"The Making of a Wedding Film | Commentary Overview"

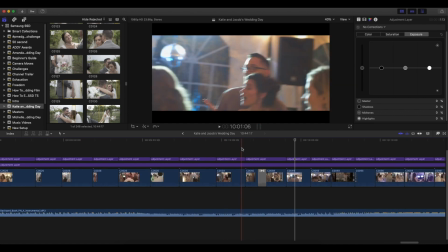[33:51]
So what happened there, that little move, so the shot started out behind a little plank,
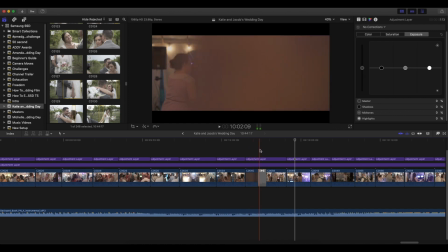[33:59]
came out, showed them dancing, and then there was another plank that went behind, and then on a totally second shot, I was behind another plank. This isn't the same plank. Like you can kind of see it gets lighter. That's a new plank on the very opposite side of this kind of apparatus or whatever.
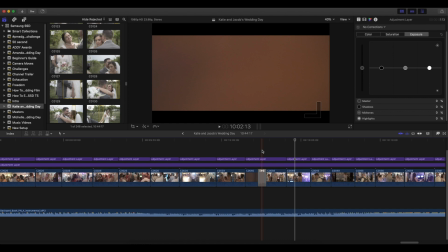[34:18]
And I came out and I was zoomed in more so you could tell like, hey, this is a different shot. So now I'm more zoomed in. Whereas before I was more zoomed out, and now I'm zoomed in. That was all in camera. So I just cross dissolve between the two to give it a smooth look, because if I didn't cross dissolve it, this is what it would have looked like.
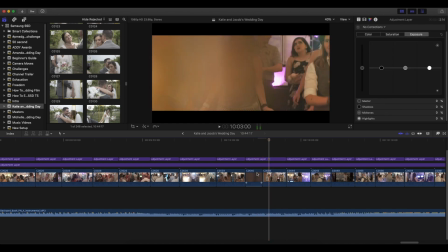[34:39]
You can see, boom, really quick it gets really light right there.
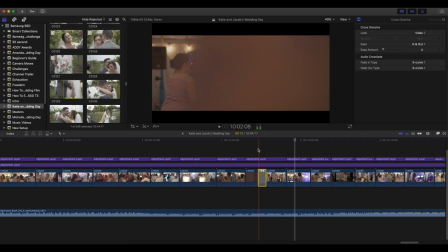[34:45]
So cross dissolve it and seamless.
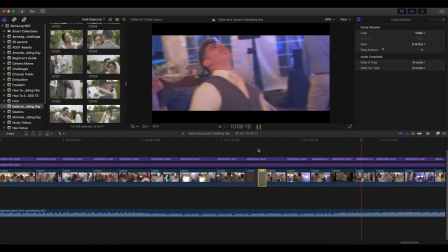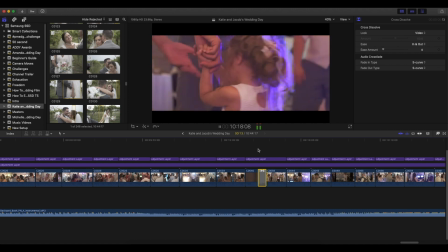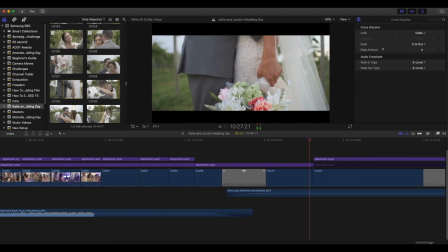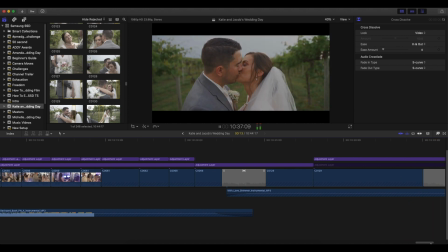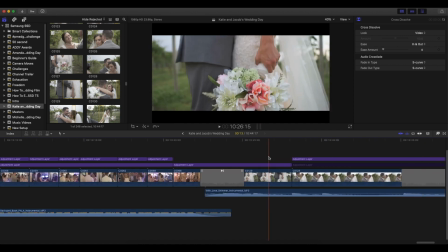[35:27]
So that's kind of a signature end that I have on my videos, is the shot where I go from down in the flowers up to them kissing and fading it out slowly.
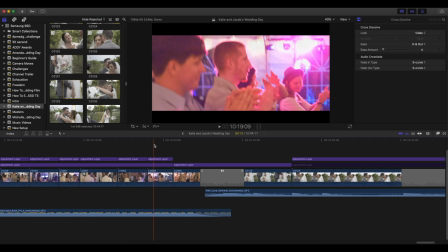[35:36]
So it's just the way I end a lot of my videos. It's kind of my thing, I guess.
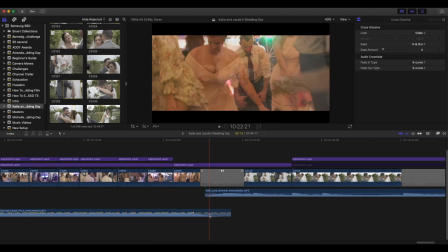[35:41]
But yeah, again, more dissolving with the audio, making sure it's smooth and not too abrupt. Yeah, I know I didn't hit all the different things. There's plenty to say about it. I'm sure more critiques and why didn't I do this, why didn't I do that?
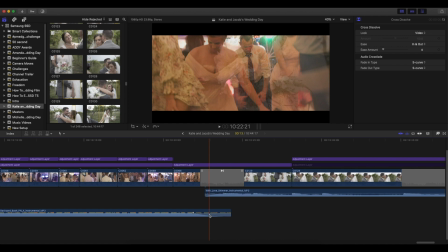[35:56]
Or this is a really cool thing, but just want to run through it really quick to kind of give you an idea of what my timeline looks like and how I edited things
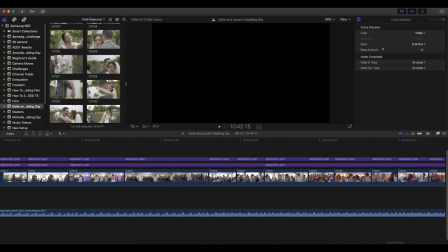[36:05]
with the color grade and the audio and some background behind it. So really high overview, not super in depth, but hopefully it was helpful for you,
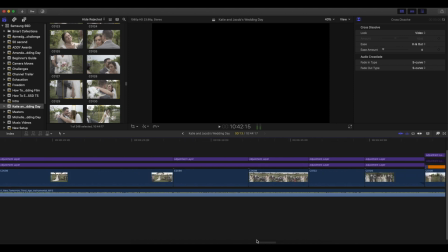[36:13]
maybe gave you some ideas on certain things to shoot or how to shoot them or how to edit them or how to structure the entirety of the video.
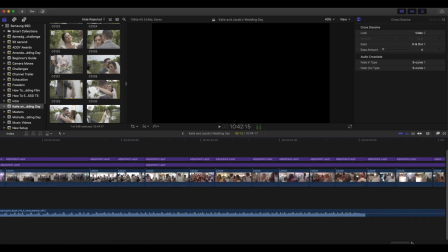[36:21]
So if you have any questions, feel free to let me know in the comments below.
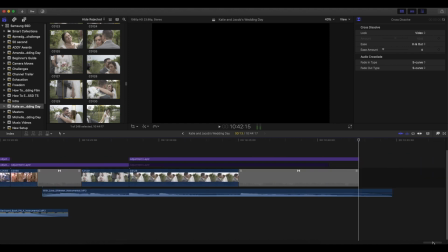[36:24]
If you're not already subscribed, we have a lot more videos just like this on the channel related to both video creation and wedding filmmaking. So if you're into that, consider subscribing. We'd love to have you here. Thanks so much for watching, everybody, and I will see you all in the next video.